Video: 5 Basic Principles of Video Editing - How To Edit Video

Hi guys, this is Jordan with Motion Array, and so far we've gone over a lot of different tools, effects, and techniques to use in the editing process.
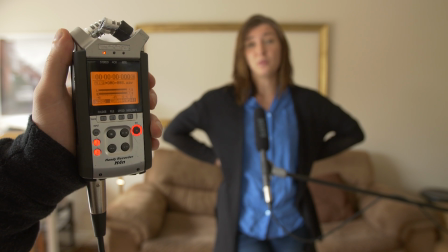(0:11)
Things like how to key out a green screen, how to get good quality audio, and how to make custom lower thirds. But we've yet to talk about even some of the most basic principles of editing. Straight up, editing is powerful. It absolutely makes or breaks your project. Depending on the decisions you make, you can potentially push your audience away instead of drawing them in, or you could potentially confuse them instead of conveying a clear message. So the question is, how do you make sure that your editing produces a good video instead of a bad one? The truth is, that takes time, patience, and a lot of practice. But there are some basic principles that can help even the freshest editor start out on the right track. So today, we're gonna go over 5 basic principles of editing video. Whether you're an absolute beginner or a seasoned editor, I hope you can take something away from it.
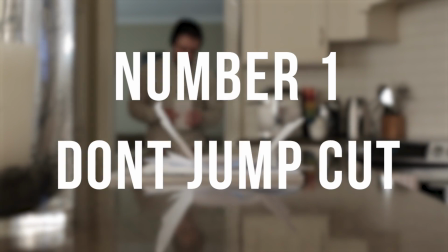(0:54)
So let's get started. Number 1, don't jump cut, unless you have a really good reason. If you've spent any amount of time on YouTube, you've probably seen jump cuts being used before.
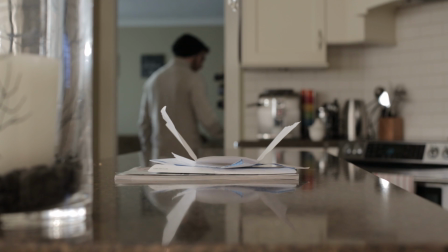(1:04)
It's when cuts are made in the video between shots that are pretty much identical, but with only minor change.
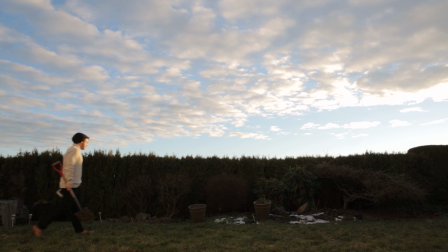(1:09)
Unless you're a vlogger, you probably want to avoid this from happening. Having a shot that's too similar to another one that you're cutting from comes across as jarring.
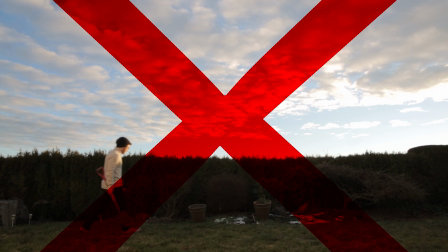(1:16)
And unless you're making a specific stylistic choice, it feels like a mistake. There's 2 ways to help avoid this.
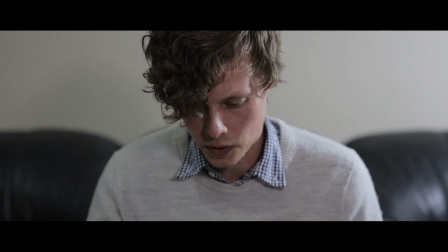(1:22)
Try to either choose a shot to cut to with a significantly different focal length,
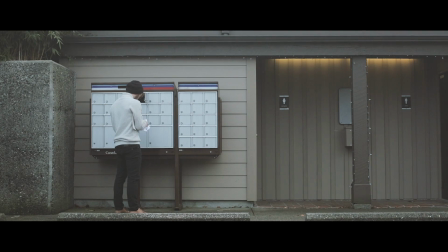(1:25)
or by changing the angle that you're viewing your subject from by at least 45 degrees, or some combination of those two. If you're absolutely stuck with only one camera angle, hopefully you've shot at a higher resolution, like 4K for example.
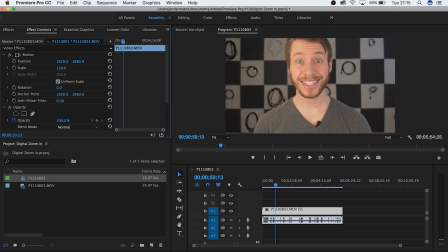(1:38)
By doing so, you can actually digitally zoom in to help differentiate your 2 clips after a cut. Breaking the fourth wall a little bit here, that's actually what I'm doing in this video that you're watching, starting with a wider angle and then cutting to a shot that I've just digitally zoomed in. As long as you're exporting your project in a lower resolution than you've shot at, your audience shouldn't really be able to tell the difference. The bottom line is that this is a really effective way to hide your cuts and to give your project more flow.
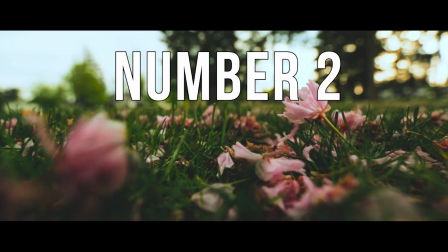(2:00)
Number 2, use good B-roll. Undoubtedly, there will be times when you want to avoid jump cuts like we just talked about, but you've already shot everything and you have no other shots of your subject to be able to use.
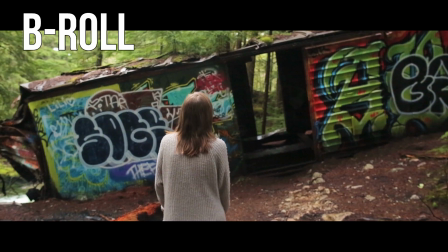(2:10)
This is where B-roll is an absolute lifesaver. B-roll is supplemental or alternative footage that's intercut with your main shots.
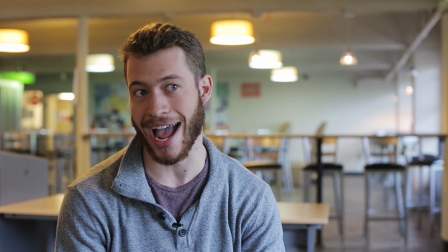(2:17)
For example, if you're interviewing somebody about their time as an athlete and you want to hide a jump cut, you can insert some footage of them playing their sport and then cut back to the subject afterwards.
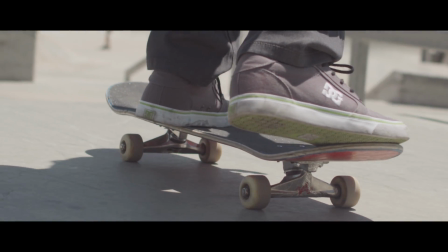(2:26)
This not only hides your jump cut, but it also gives additional context to what your subject is referring to. A lot of times, giving a visual reference to the things you're talking about will drastically improve your audience engagement and understanding of the material. Number 3, cut on motion. One of the goals of editing is to make the experience of watching a film or video so engaging that the audience actually forgets they're watching something on a screen. Poorly edited cuts can result in the viewer being brought out of that experience and made fully aware that, oh yeah, I'm watching a video. So how do you hide your cuts? Or maybe a better way to say it is, how do you make your cuts enhance your project rather than distract from it?
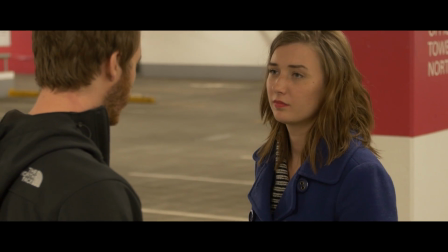(3:00)
One simple way is to do what's called cutting on motion. When something happens on screen that involves a lot of motion, choose that point of motion to make your cut.
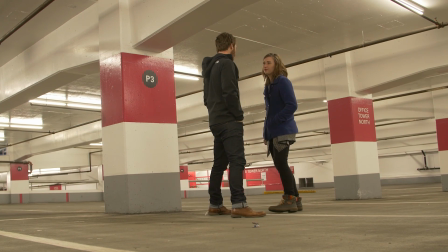(3:07)
If you're making a narrative film, typically you'll end up getting another shot from a different angle that can follow through on that same action. But keep in mind, this has been used in film not just to cut between things in the same scene, but also as a way to cut between something else entirely.
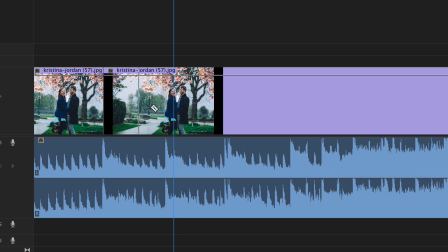(3:19)
This principle of cutting on action is the same reason why it feels good when you cut on the beat of a song. It gives flow and helps to hide your cut in the presence of another attention-grabbing event.
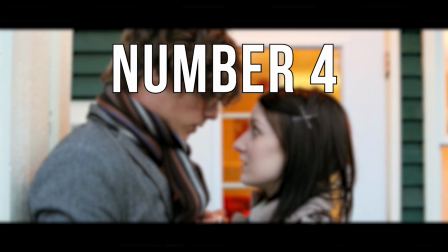(3:28)
So get creative and try cutting on motion. Number 4, the 180-degree rule. This rule is pretty straightforward and typically applies to situations of dialogue between 2 or more people. Keep in mind though, this requires you to have shot your materials properly in advance. Draw a mental line between your 2 subjects.
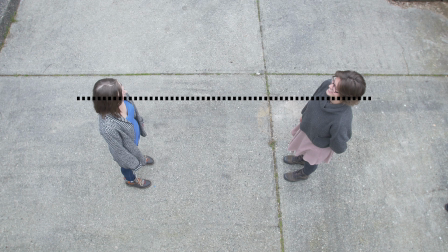(3:44)
If you have only one subject, draw a line between them and the object of their focus.
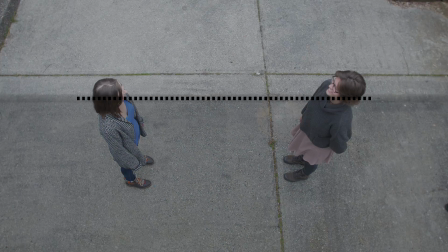(3:48)
Now choose which side of the line you want to film from, and only film angles from that side of the axis.
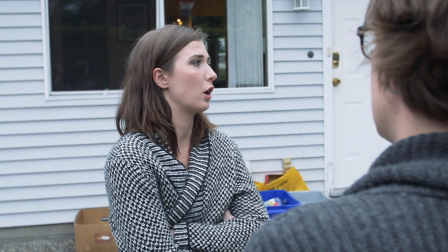(3:53)
A good example of this is the over-the-shoulder shot reverse shot. Filming your subject from one angle and then filming the other subject from the reverse.
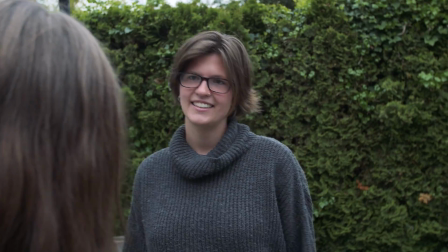(4:00)
The result is that if you were to take these 2 shots and merge them together, you'd see that the subjects are looking towards each other.
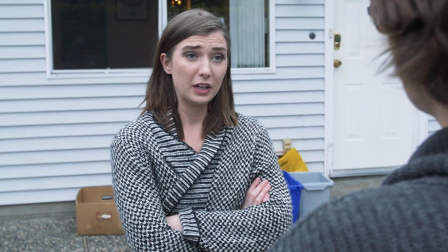(4:06)
This helps when cutting back and forth between shots of your 2 subjects so that your audience can keep an understanding of where they are looking in relation to the world that you're putting them in.
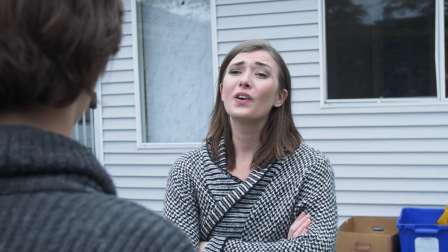(4:14)
If you break this rule by crossing over the line, the results can be disorienting and can cause a lot of confusion. So don't cross the line. But you're not stuck if you choose to film this way.
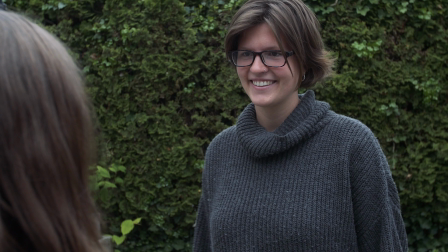(4:22)
If you want the scene to progress and move on in the same location, simply give a visual shot of the situation changing between the 2 subjects.
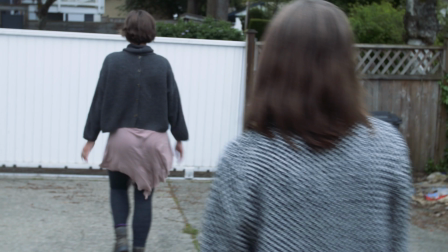(4:30)
It really helps to have a continual shot starting from one side of the axis and then crossing over in one shot. This way you're guiding the audience through the change, and it helps to prevent disorientation.
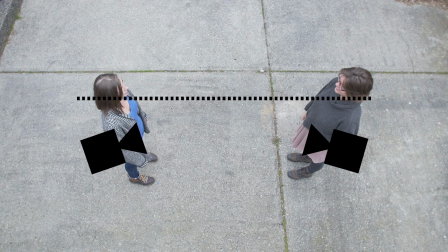(4:39)
And when you're in the editing room, choosing shots on the same side of the axis will help to keep your audience from getting confused. And number 5, what's your motivation? This last rule is basically a miscellaneous category to help tie up any loose ends.
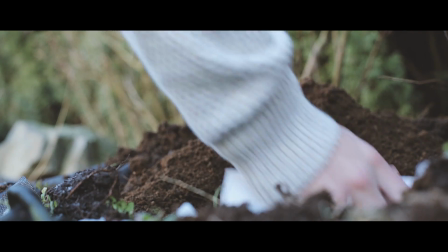(4:50)
Basically, if you're making a decision about showing any piece of footage, cutting away from another shot, or any other decision that impacts the tone of your video, ask yourself this question: What's my motivation for doing this?
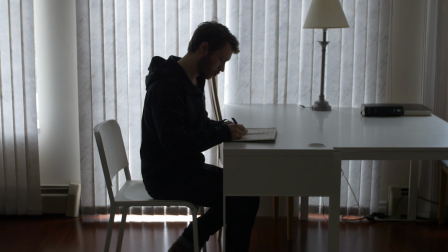(5:01)
Let's say we're editing a romantic comedy where we see a shot of somebody doing a very normal task and then they look over to see something.
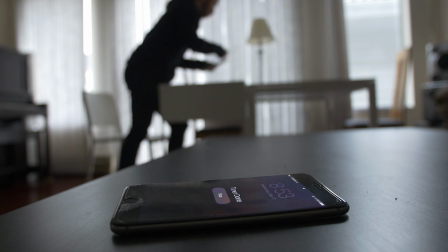(5:06)
You then decide to cut over to the shot of what's in the next room. This is where we stop and ask ourselves the question, what's our motivation? Why am I going over to this new shot? The reason right now is because we're giving context to what our subject is experiencing.
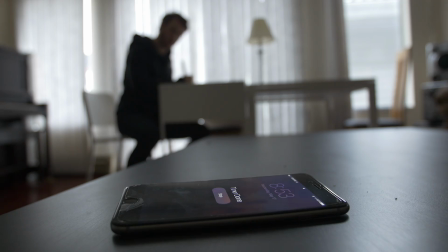(5:18)
It helps to get a bigger picture of what's going on in the world of the video. But let's take a step back.
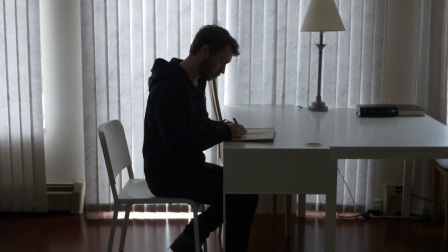(5:23)
Let's use the same footage and pretend we're editing a horror movie. We see our subject doing the same thing, but now we stop and ask ourselves, what's our motivation?
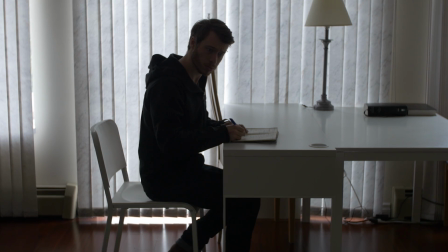(5:30)
Right now, it's to build suspense. So we don't want to show the audience what our subject is experiencing. We want to keep our audience in the dark and let their imagination take over. This is why some people say subjectively, there's no right or wrong choice, there's just stronger and weaker choices. Here we can see that using the same footage in two different situations can give a very different outcome just based on one change in decision. So ask yourself, what's my motivation and what would be a stronger choice for my production? And you know what? Let's do a bonus rule. Left to right and right to left. This one is way less obvious, but it can actually have a big impact on your production on a subconscious level. As a general rule, we tend to see things going from left to right as moving forwards, and we tend to see things going from right to left as moving backwards.
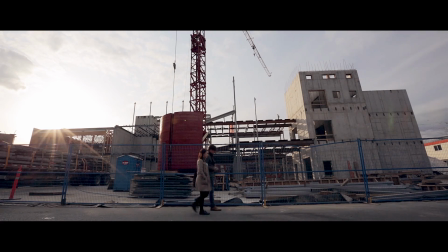(6:12)
So for example, if your subject is walking from left to right, you're giving subconscious signals to your audience that they're progressing forward,
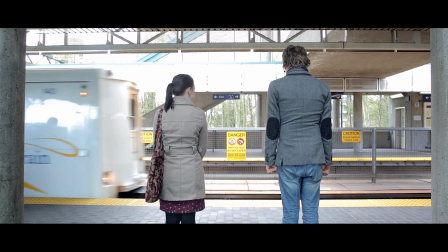(6:18)
traveling to a new location, or maybe moving on to a new life situation, or confronting somebody that they're in conflict with.
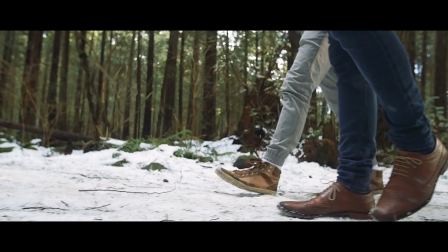(6:24)
Whereas if you film them going from the reverse direction, you're giving signals that they're regressing or going backwards in their situation.
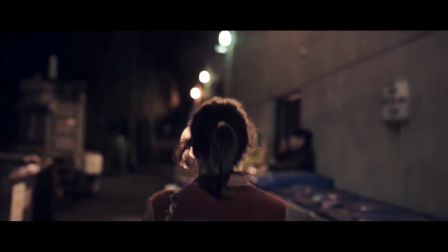(6:31)
Maybe they're making poor life decisions, or maybe they're returning home from a trip. The direction you give for your subject to move can give subconscious cues to your audience about the deeper parts of their situation. But you might think that you have no control over this in the editing room. I mean, if the footage is already shot, you can't magically make them go in the opposite direction, right? Well, actually you can. Keep in mind though, this can only work if there's no giant glaring things in your shot that can only be read in one direction, like a big sign with words on it.
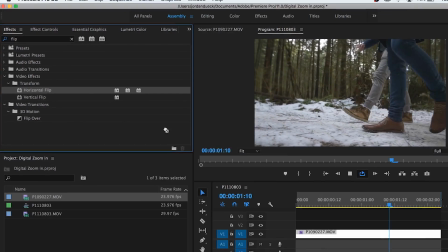(6:55)
But if you go to your effects panel and choose flip horizontal, now with one effect, you've changed the subconscious signal of your clip. And as long as your subject doesn't have any glaringly obvious facial features like a birthmark on only one side of their face, your audience will probably never notice the change. And guys, that's it. Those are some basic principles when it comes to editing video. I hope that you've been able to take something away from this, regardless of how long you've been editing for. But as always, thank you so much for watching, and I hope to see you next time.